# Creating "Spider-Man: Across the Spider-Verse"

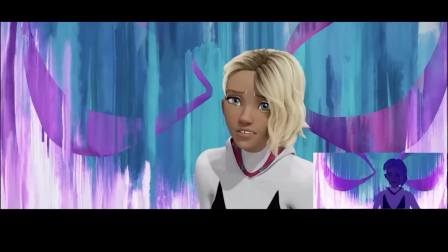And here are just a few really cool tests and some final shots of the dripping background.
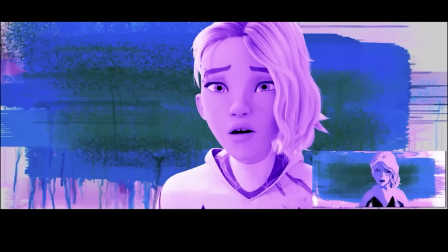Again, it's going abstract with the background. Everything's melted away, trying to become experimental with brushes and dripping.
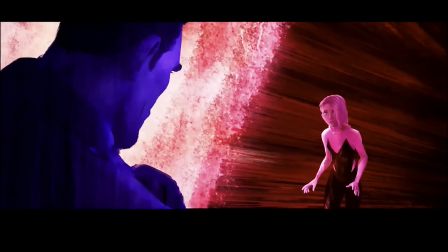And you'll see in some of the shots coming up, using it to enhance emotion. I mean, this background is totally wild, completely detached.
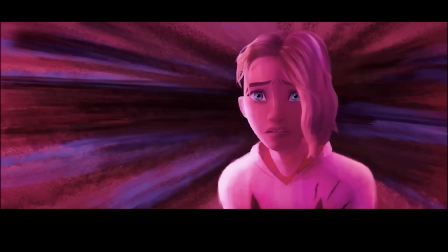And then here we have brushes emitting out of or from behind Gwen to really enhance her emotion.
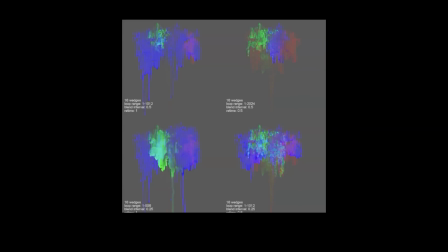We gave our artists libraries of drips so they could lay into the comp.
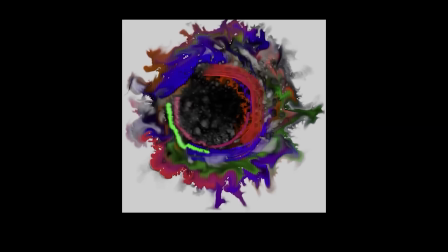Every shot has dripping paint. This is an early test for portals, which I got so excited about.
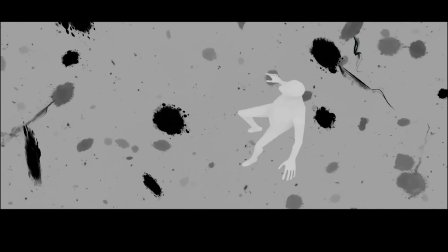And then, like I talked about earlier, here's our final portal. And we use our ink and our brushing in different ways.
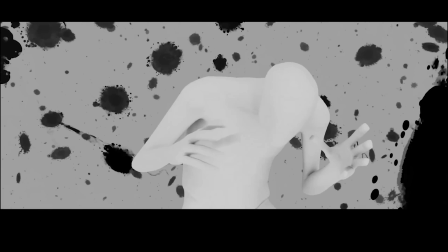But yeah, and we try to use tools across different universes for different ways.
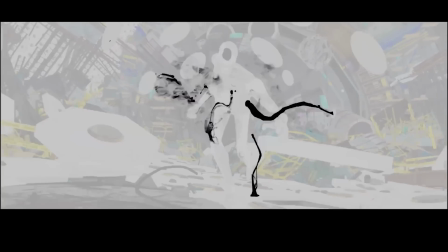And this was a really cool one of all the ink coming off of spot.
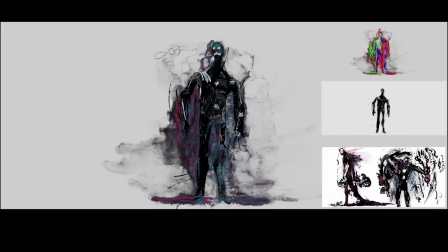And this was a really amazing test very early on that got everyone excited, where all of our tool sets were coming together.
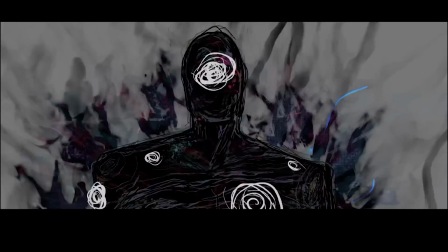This was a performance test of spot. And I still love looking at these and wondering, how did we do this?
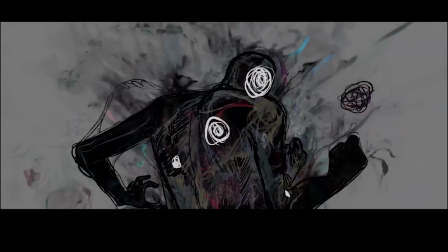But it's really just the work of a lot of artists putting all their talents in. And again, putting that feeling on screen.
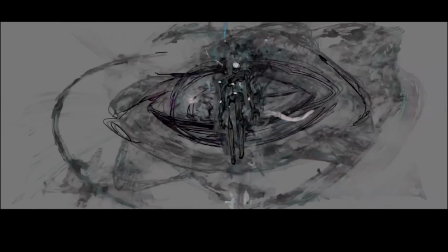Mm-hmm. What does that feeling truly look like?
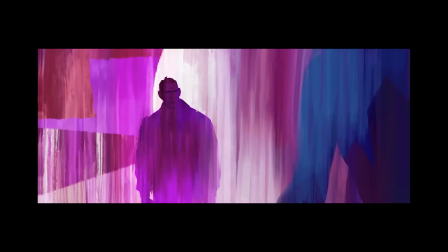Back to Gwen and her father, as they're pulling apart, they're becoming more obscured.
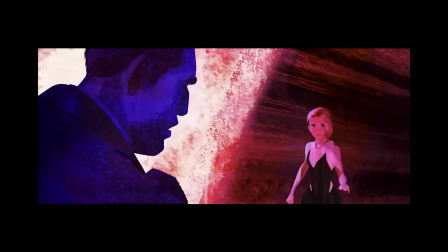They become less recognizable to each other. That background we talked about, we wanted that disconnect. Excuse me, everyone. The total aggression in the paint strokes speaks to the rage that they're having towards each other.
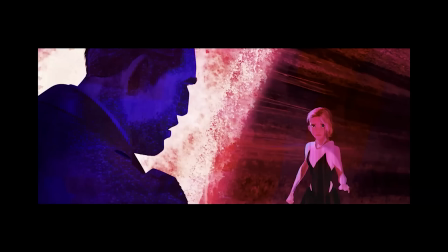That feeling is being put on screen with the mark maker. And what was good is we figured out a lot of these techniques early in production, so it really paid dividends later when Gwen comes back home and confronts her father again. We had a lot of these tools and tech set.
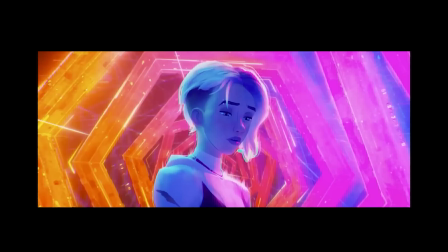She's overcome with this sadness, and just like at the start of the talk about Gwen, right, that blue comes welling back up into her. She's consumed by these blue depressive feelings. And so let's put that metaphor right on screen.
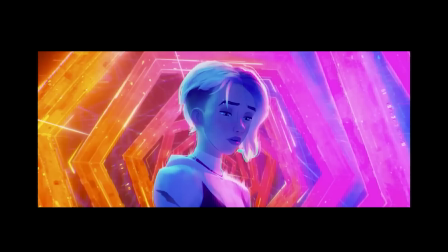We're going to be honest with our feelings and put them out there for the audience. And we were really worried that we were being maybe too heavy-handed or too literal with our metaphors. But once you're sitting there and you got the music going by Pemberton that's blowing your mind, you got your popcorn, your friends, you're taking it all, and we realize we actually need to be a little heavy-handed with these metaphors,
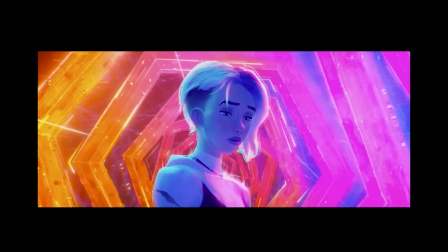and they're going to land and show that vulnerability to the audience, and they're going to accept it. I think one last thing about it is, a lot of these really creative shots, you don't really know how they're going to truly play until you have a lot of them done, and you actually watch it back. The whole section of Gwen and her father at the end of the Guggenheim sequence, we actually did twice,
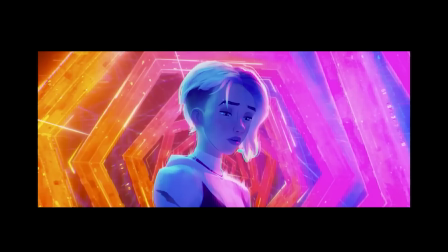because once we watched it back and we realized, oh, this shot doesn't quite work in the run, we want to go more abstract there. So when you're getting really creative with this type of thing, you know, it's not just a painting, it's a series of paintings for every shot, and they all have to play together in an ideal way.
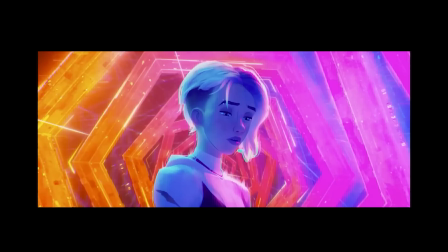It's very much bespoke art house blockbuster filmmaking. That's what it is.
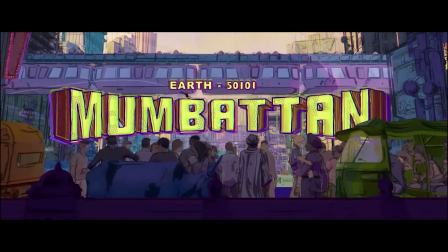As our journey continues, we go to the world of Mumbattan, Earth 50101.
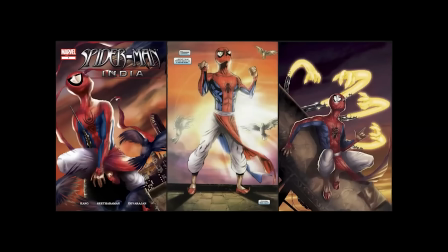For this, we wanted to go back and explore a character that was much loved, but I didn't think had the greatest execution ever. There's a very intriguing idea there, and we just wanted to go a little further with it. So we love the character of Spider-Man India, but wanted to place it a little bit more into an authentic space.
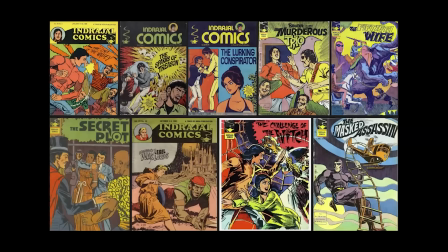And we went back, right? That experience of what was the comic book like? Well, what was it like growing up in India? And we found this incredible publishing company called Intrajal Comics. They've been publishing comics for forever, since I think the 40s. We found this online library where somebody, thank God, scanned every single one in.
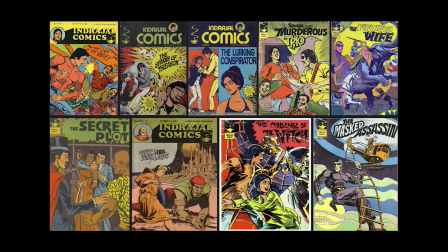I've read thousands of Indian comic books now. And what's really interesting is it's sort of the same but different, right?